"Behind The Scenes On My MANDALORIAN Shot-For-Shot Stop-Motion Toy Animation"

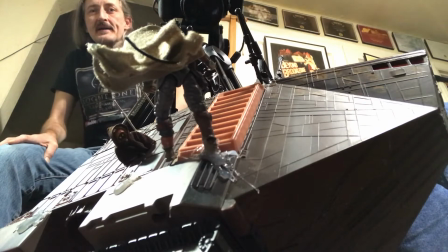1s
Hey everybody, it's Damon. It's about 1 a.m. and I am hard at work on my stop motion animation tribute to the Mandalorian,
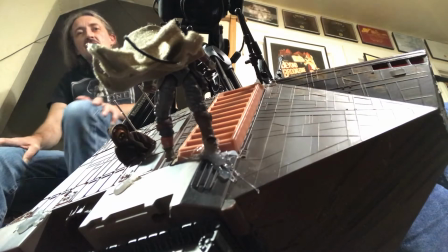10s
which is coming along slowly but surely.
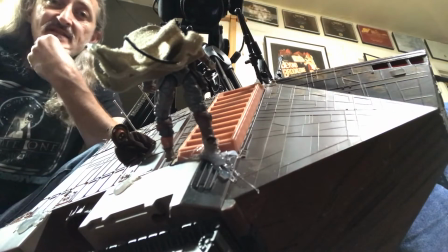13s
And as promised, I wanted to give you a behind the scenes look at my entire creative process, start to finish.
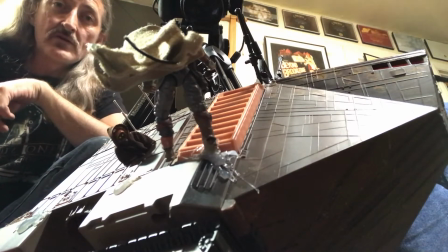21s
So before I started this next shot, I wanted to give you a look at my setup, which this time is down here on the floor.
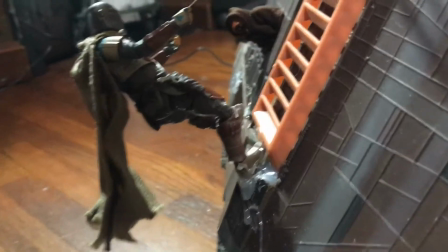30s
Okay kids, what we're doing today is the reverse angle of what I shot yesterday,
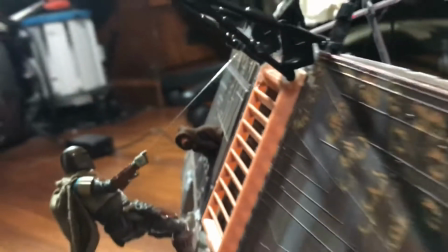34s
which is the Mandalorian scaling the side of the Off-World Jawa Sandcrawler
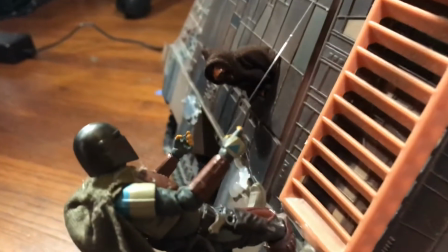39s
using his grappling wire and grabbing this ill-fated
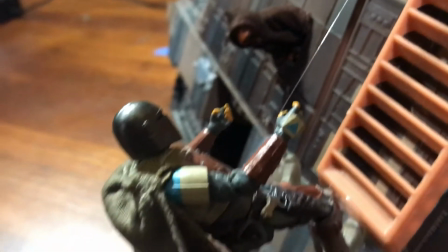44s
Jawa and tossing him down to his death down on the ground below.
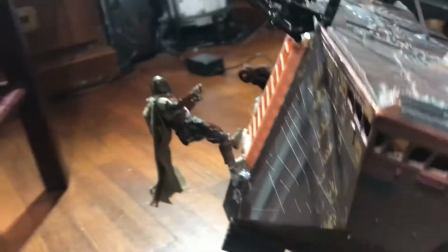49s
Now I've already shot this from underneath looking up, so today we're shooting the sky view looking down.
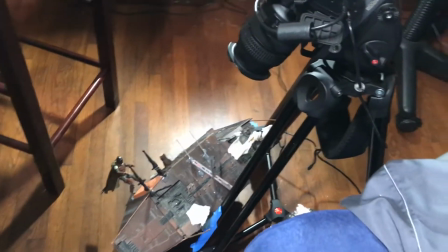55s
And so that's what this setup here is.
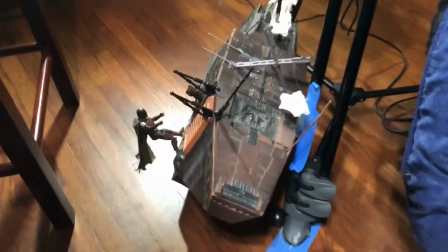59s
So the whole trick is going to be to create the illusion that the sandcrawler
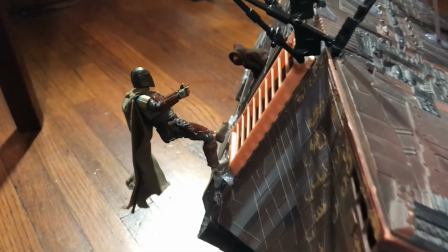65s
is moving along at a rapid clip and that we are moving along with it.
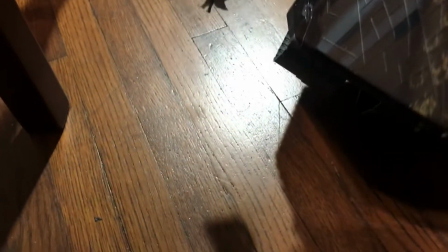70s
Now the problem obviously is the hardwood floor.
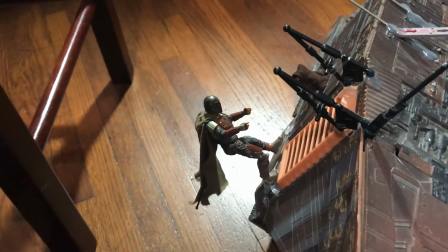74s
Now that is not going to look like the muddy terrain that I need it to look like,
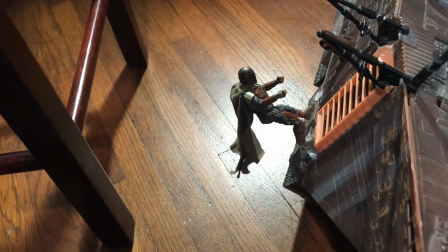80s
and so a lot of people would probably just stick a green screen under there and deal with it in post,
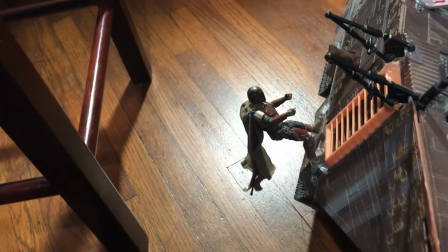86s
but I like to find cheap, practical effect solutions to my problems,
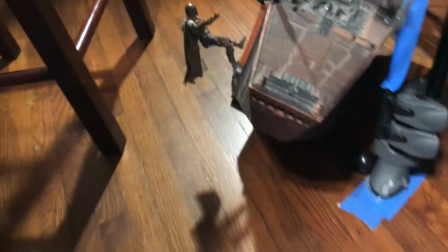91s
and it usually involves going to FedEx Kinko's and printing out some photographs on cardstock,
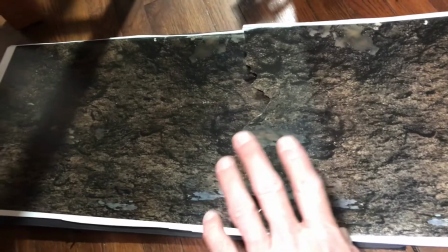98s
and that's about 80% of my my set design right there.
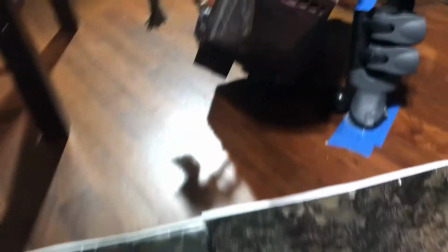106s
You know, when I watch Star Wars, I think, how can I do this for under $10? And this is usually what I come up with.
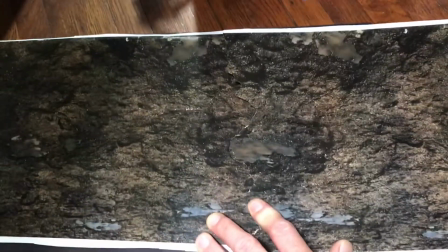113s
So today I have created a road of mud that is going to move along and
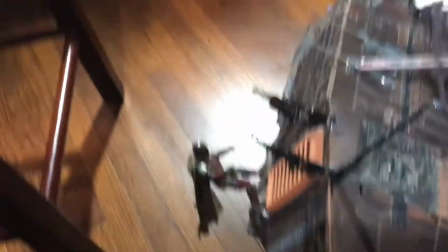118s
simulate the moving ground as the camera and the vehicle remain still.
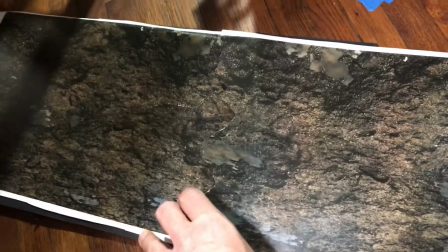125s
And how I've done that is I went onto Google and I found a picture of mud and I printed it out twice.
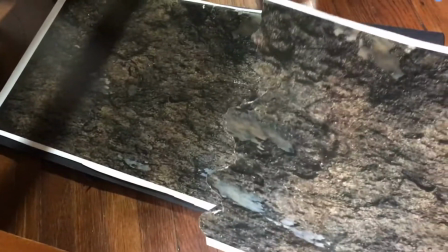133s
And so I wanted to avoid the Flintstones looping thing where, you know,
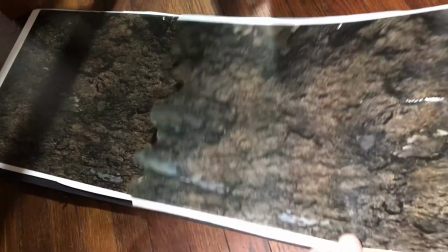140s
you can see the obvious loop point as the Flintstones are driving, but you know, that's a lot of cartoons use that.
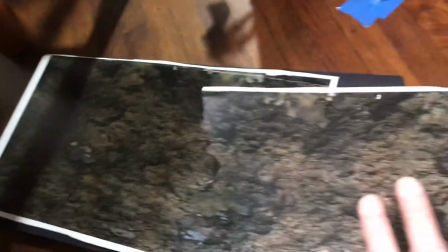148s
But what I did was I flipped the image horizontally so that it would hide the loop a little bit,
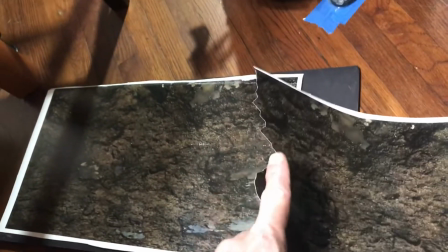158s
so there's a few ways I'm going to hide the loop. And first is this jagged edge,
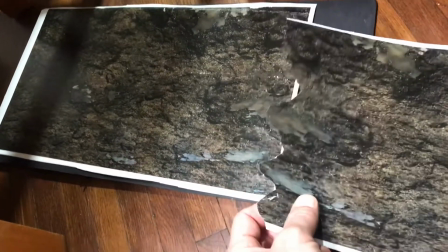165s
you know, is a way to hide the seam between these two pages, because I did.
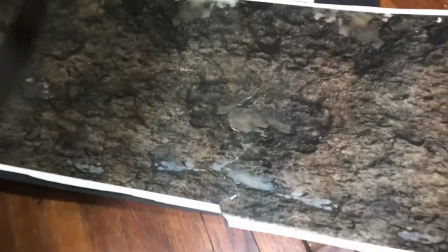171s
You know, I tried this the lazy way and just with a straight edge,
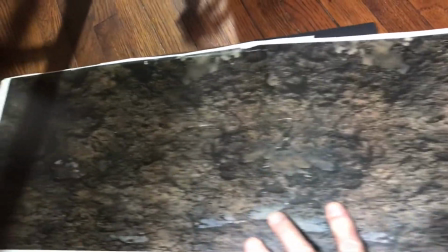174s
and you could really see the seam as you moved it along, but this seems to really kind of hide it just as much as I need.
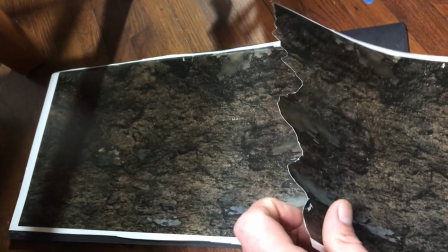181s
But I do have the final touches to go along this edge with a Sharpie and hide that white that's showing there from, you know, when I cut it.
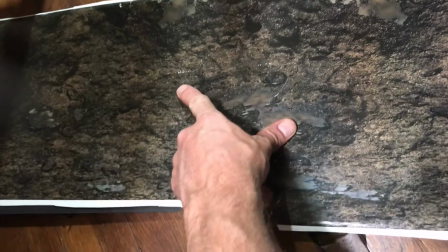189s
I've got a lot of white specks that have showed up by my rough handling of this paper,
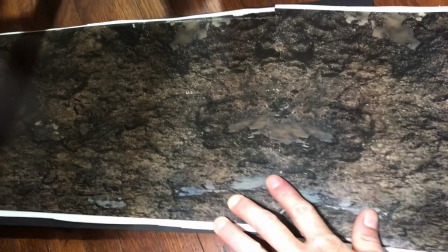194s
so I'm going to have to go over those with a Sharpie too and sort of dress this a little bit better.
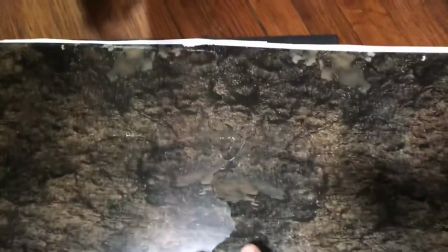200s
But so that's basically the whole trick.
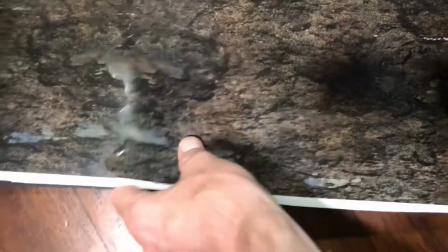206s
This is, I asked for matte, but you know,
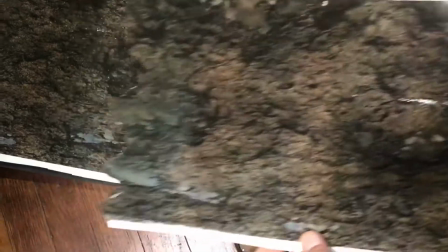210s
it's pretty glossy no matter how matte they try to make these prints when you get them professionally printed like that.
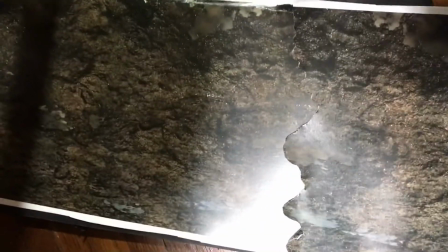216s
But you know, you just have to avoid the glare, because you know, when the glare's there it's really bad, but when you avoid it, it's just completely fine.
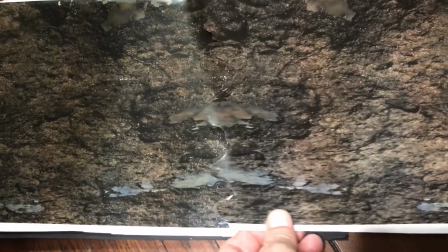226s
So anyway, as long as I find the right point along here so it's not too symmetrical, because that would look too much like we're tripping.
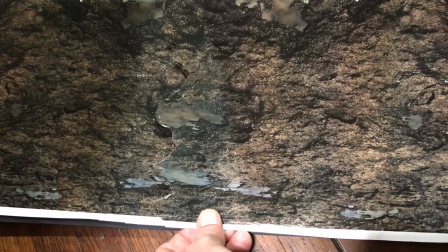234s
But if I find a good spot to keep it from looking symmetrical, then see,
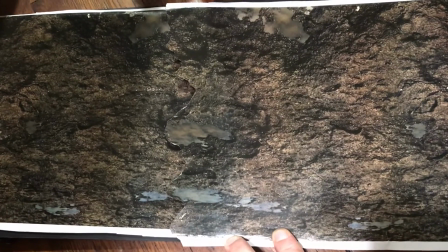240s
that kind of blends in a way that your brain doesn't really pick it up.
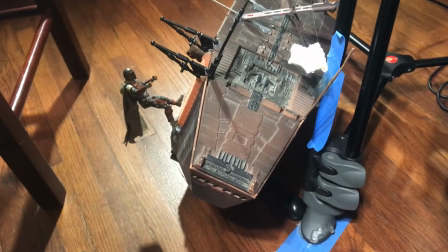244s
One of the reasons I'm making this video is because I'm a very non-traditional filmmaker.
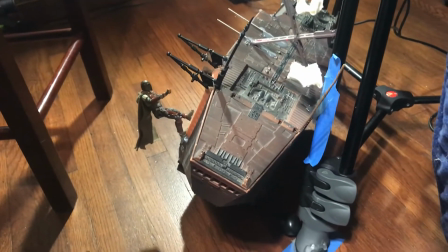249s
I don't have a lot of the right equipment or any money to, you know, budget my films properly.
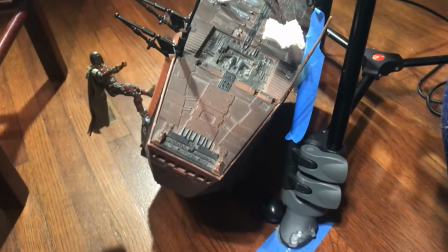255s
So I just do whatever I have to sort of get it done in whatever dirty
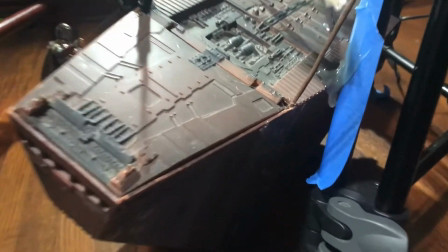262s
way, you know, is necessary. And in this case, you know,
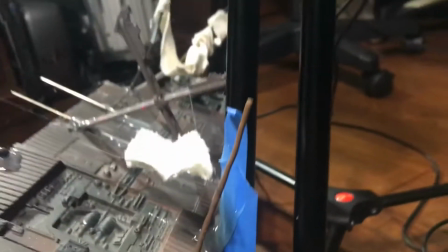266s
I've literally glued my sandcrawler to my tripod very crudely with some hot glue there,
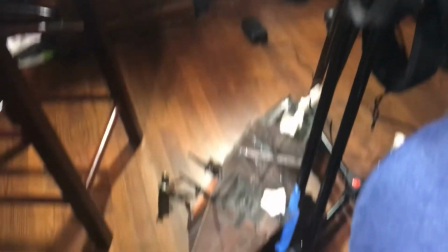274s
and just to get the weird angle that I need, I've got it all sprawled out on the floor here because that's
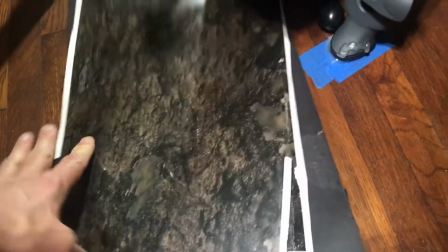283s
how much room I need to get this little trick accomplished.
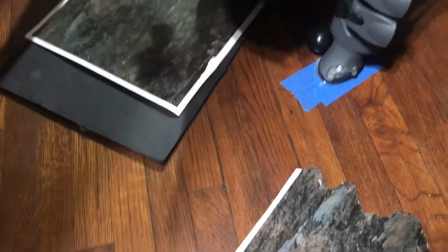289s
But you know, I just wanted to show you so that you're not intimidated to you know, do your own
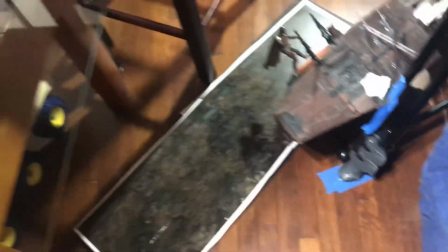299s
films. However, you need to get them done. I mean, look at this. I've got it to block the glare.
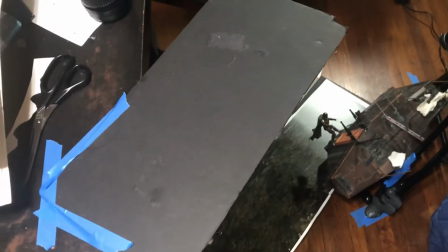304s
I've just got this piece of cardboard just crudely taped to the side of my table here to block this light.
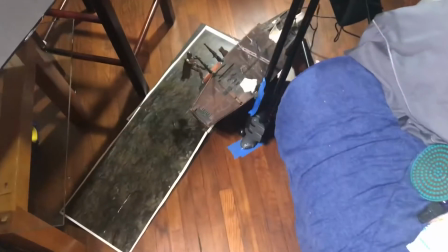310s
You know, I don't have proper lights. I'm just using that light and this crappy desk lamp.
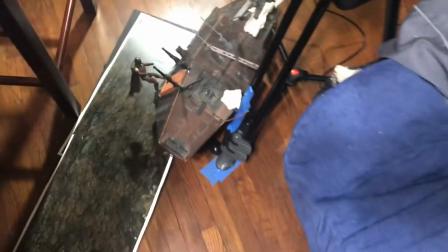316s
You know, I don't have any of the right stuff, but I'm just doing what I can with what I got.
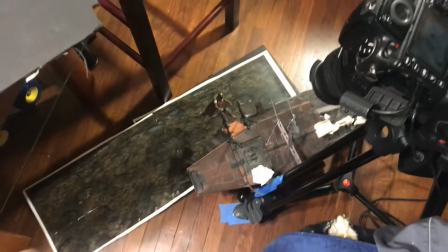321s
And I think it comes out pretty good. So, and you know, this cost me $2 at Kinko's, or $4 maybe.
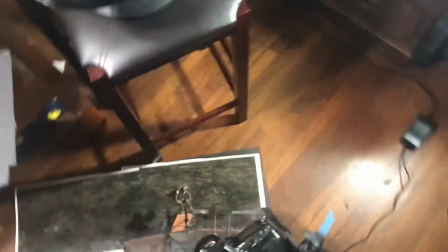329s
And that's all the money that I had to spend, other than the glue stick.
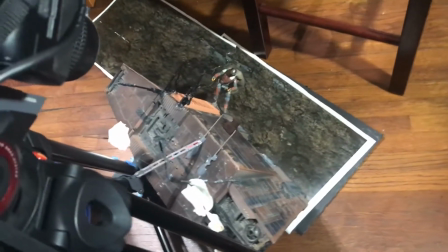336s
That's my entire set for this shot, is 2 pieces of paper.
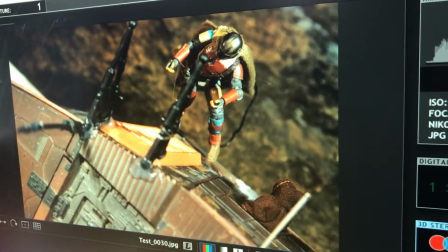340s
Here is a test shot I did, and I think it's looking pretty convincing actually, so I'm excited to see what it looks like animated.
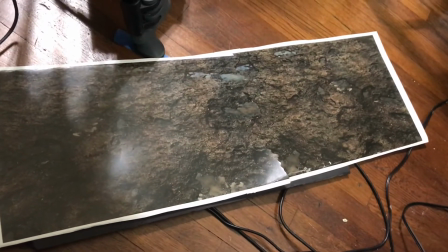348s
But before I do that, there's one last thing I've got to decide on, which is, you know, this,
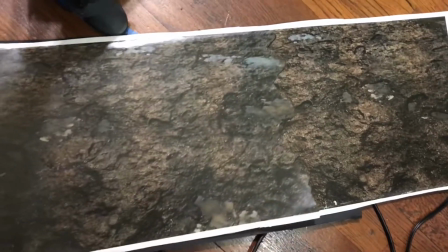354s
I showed you the overlapping sort of mirror image that I was hoping would hide the fact that this is using the same image twice.
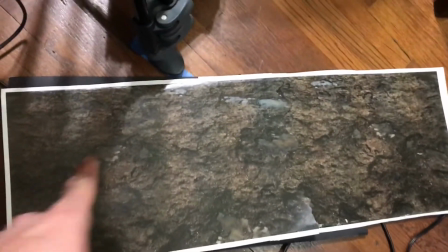363s
But looking at it closer, I still think that people might subliminally notice the symmetry.
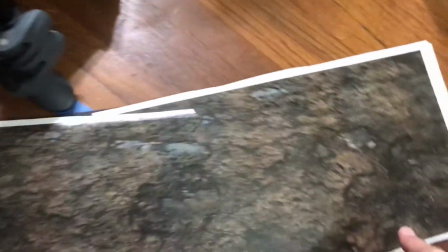370s
So I think to solve that, I'm going to flip this one around 180 degrees, and then that will further,
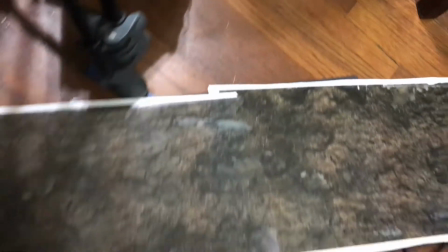380s
you know, make it less noticeable that it's the same image twice.
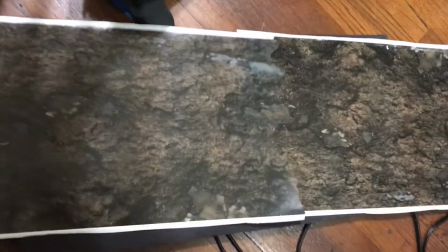385s
At first I didn't think that these,
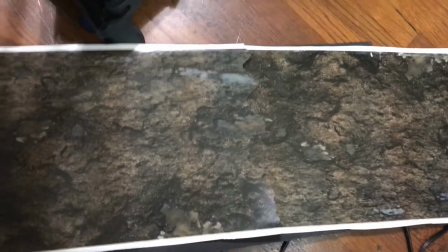388s
I thought that might make the seam stick out and make that more noticeable, but I think in the mud there's enough variation in the color that people aren't,
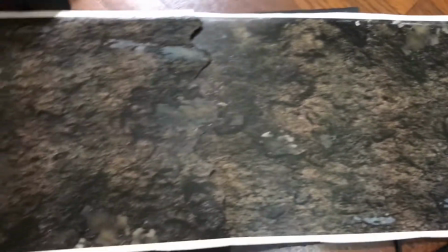397s
as long as I avoid the glare,
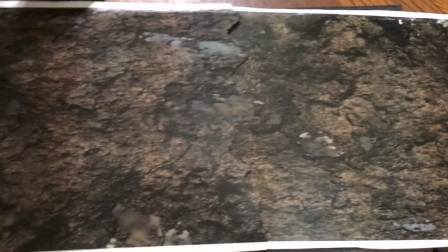400s
that the eye is not going to be drawn to this, and it no longer looks noticeably symmetrical.
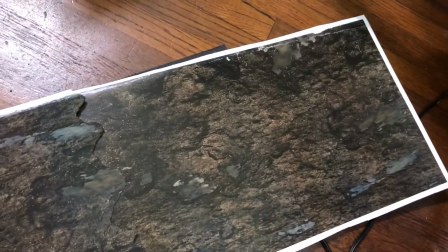409s
So I think that basically solves the issue.
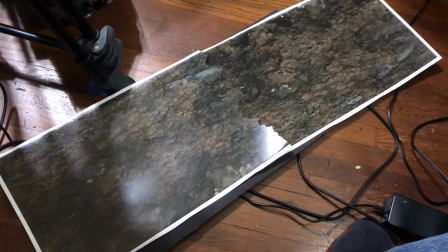413s
And why do I care this much about a muddy road out of focus in the background of my shot?
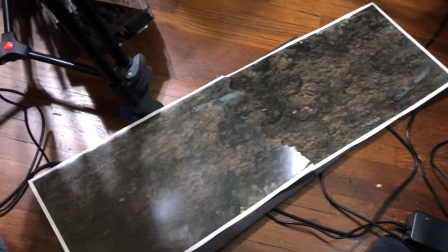419s
Well, it's because I hate being pulled out of a story that I'm sucked into and engaged
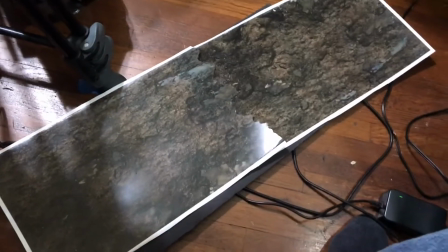428s
in by something in the background that wasn't supposed to draw my eye, but some, you know, cost-cutting measure taken by the studio,
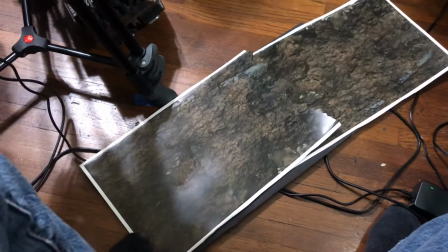437s
you know, like a looping background in a driving shot in the Flintstones, you know, becomes really noticeable after a while.
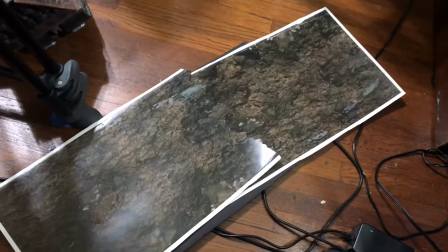444s
And so stuff like that, I would just hate to be pulled out of the story.
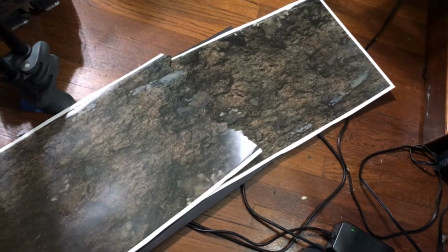449s
So I try to avoid it at all costs.
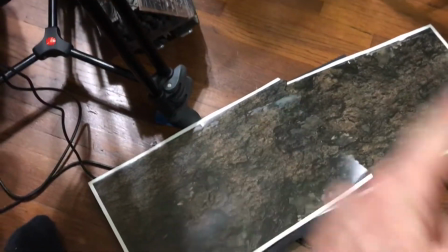451s
Even, you know, if there's a simple solution that's going to solve that problem so that people don't notice the looping background,
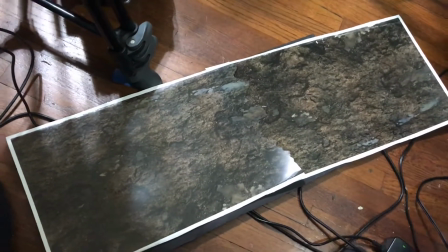459s
then gosh darn it, it's worth the effort. Ava, are we ready to start?
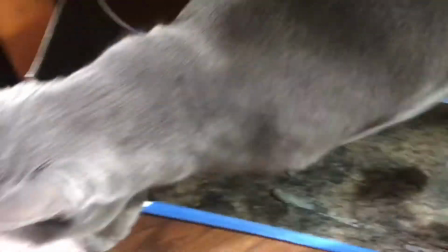467s
Ava, are we good? Are we ready to go? Okay.
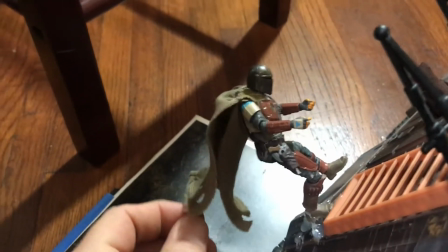476s
So one last thing I wanted to show you before I start here is how I manipulate my cape here.
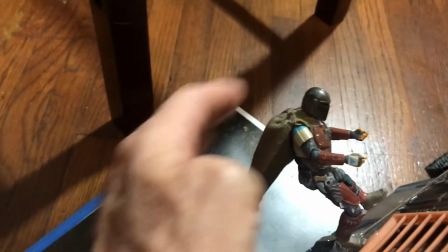481s
This is a custom cape that I added to my Mandalorian figure.
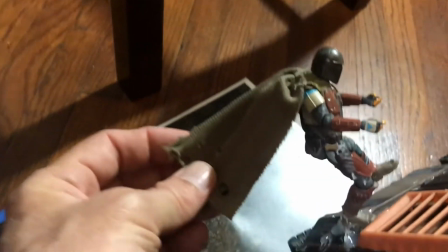487s
They have a soft plastic one that comes with the toy, so that doesn't really work for animation.